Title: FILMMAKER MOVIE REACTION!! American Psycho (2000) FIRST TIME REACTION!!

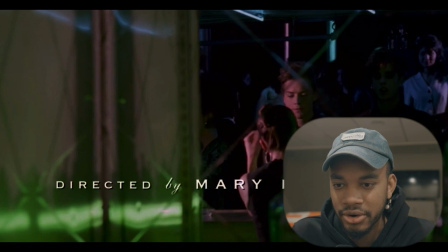(4:08)
that's interesting that it was shot in like a mirror too that was bizarre
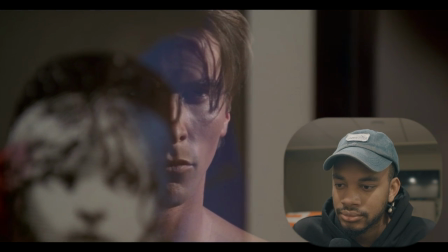(4:13)
my name is patrick bateman i'm 27 years old i believe in taking care of myself that's a beautiful shot i really like that shot there active lotion there
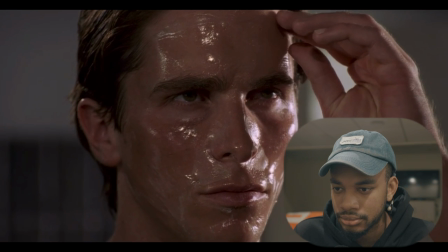(4:27)
is an idea of a patrick bateman some kind of abstraction but there is no real me you can shake my hand
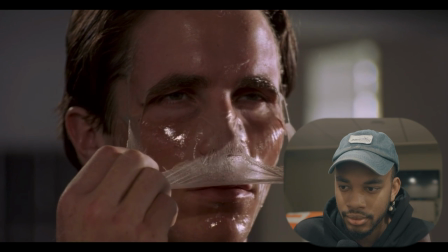(4:38)
and feel flesh gripping yours and maybe you can even sense our lifestyles are probably comparable i simply he's like almost like a like an alien or like a droid i was wondering what this monologue would probably represent because i know he wasn't just talking just to talk but it definitely what i got from that it almost showed him like a chameleon you know like maybe we saw hints of that when he actually you know was name-calling that one girl at the bar you're prettier than that
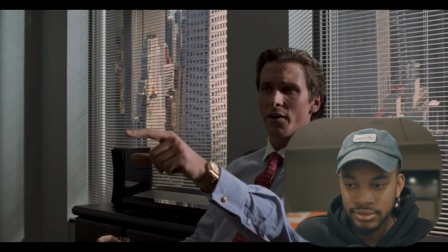(5:11)
thanks patrick i'm not here and high heels i like high heels oh dude what the heck oh dude that was like some uh that was a little toxic there buddy damn I hate that job anyway.
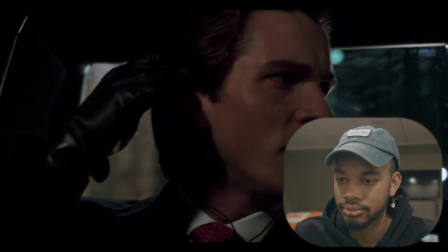(5:33) See why you just don't quit. Because I want to fit in.
Wow. Alright. That's most definitely a weird reason to keep a job like that. He just wants to fit in. But I guess we can attach that with kind of what he was talking about in the monologue,
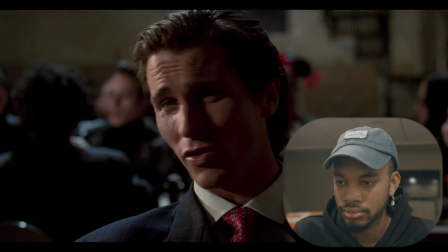(5:57)
right? for the homeless and oppose racial discrimination and promote civil rights while also promoting equal rights for women we have to encourage this dude i don't know why he just sounds like a douche bag when he says it like like what he's saying is very good but he's like almost saying it in like a mockery sort of tone
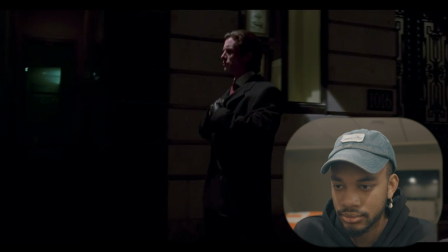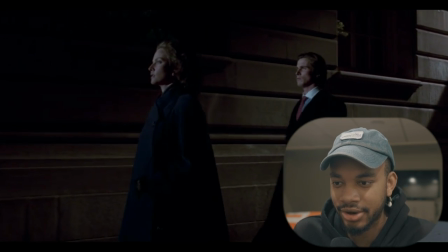(6:24)
really love this shot here how the camera just tracked that entire scene that was really well done especially with the music playing in the background to create this very claustrophobic horrific atmosphere it's
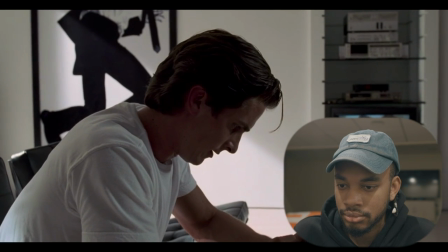interesting that he's just casually playing like pornographic videos and not even paying attention to him it's like he just
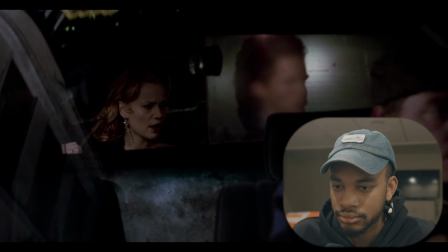(7:00)
plays them in the background and then to the pottery bar where i got this little great shot right here great shot it's almost
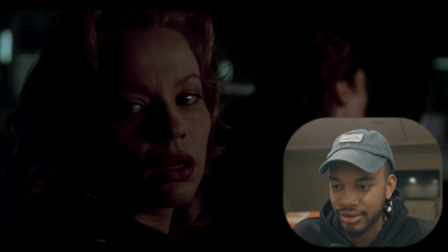(7:13)
as if like you know you can clearly see her face but his is you know absolutely blurred kind of you know depicting that chameleon vibe he was kind
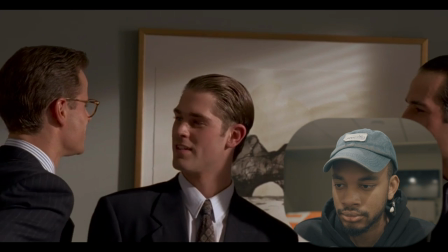(7:23)
of like talking about in his monologue glasses marcus and i even go to the same barber although
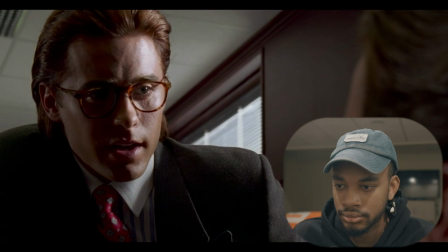(7:27) i have a slightly better haircut so how's the ransom account going marcus it's uh it's all Really?
That's interesting. It's not a... Oh, wow, there's Jared Leto. That took me some time to get. I don't know why, I just, I... I was wondering.
New card.
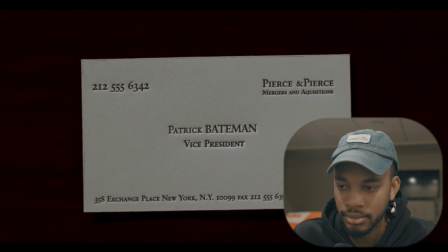(7:44) What do you think? Woo-hoo. Very nice. Look at that.
Again, it's really, it's... It's very fascinating, because, like, he's just... He's, like, joyfully mocking other people.
That is really super.
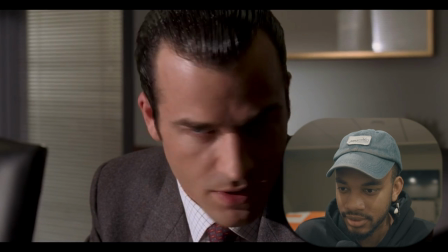(8:01) How did a nitwit like you get so tasteful?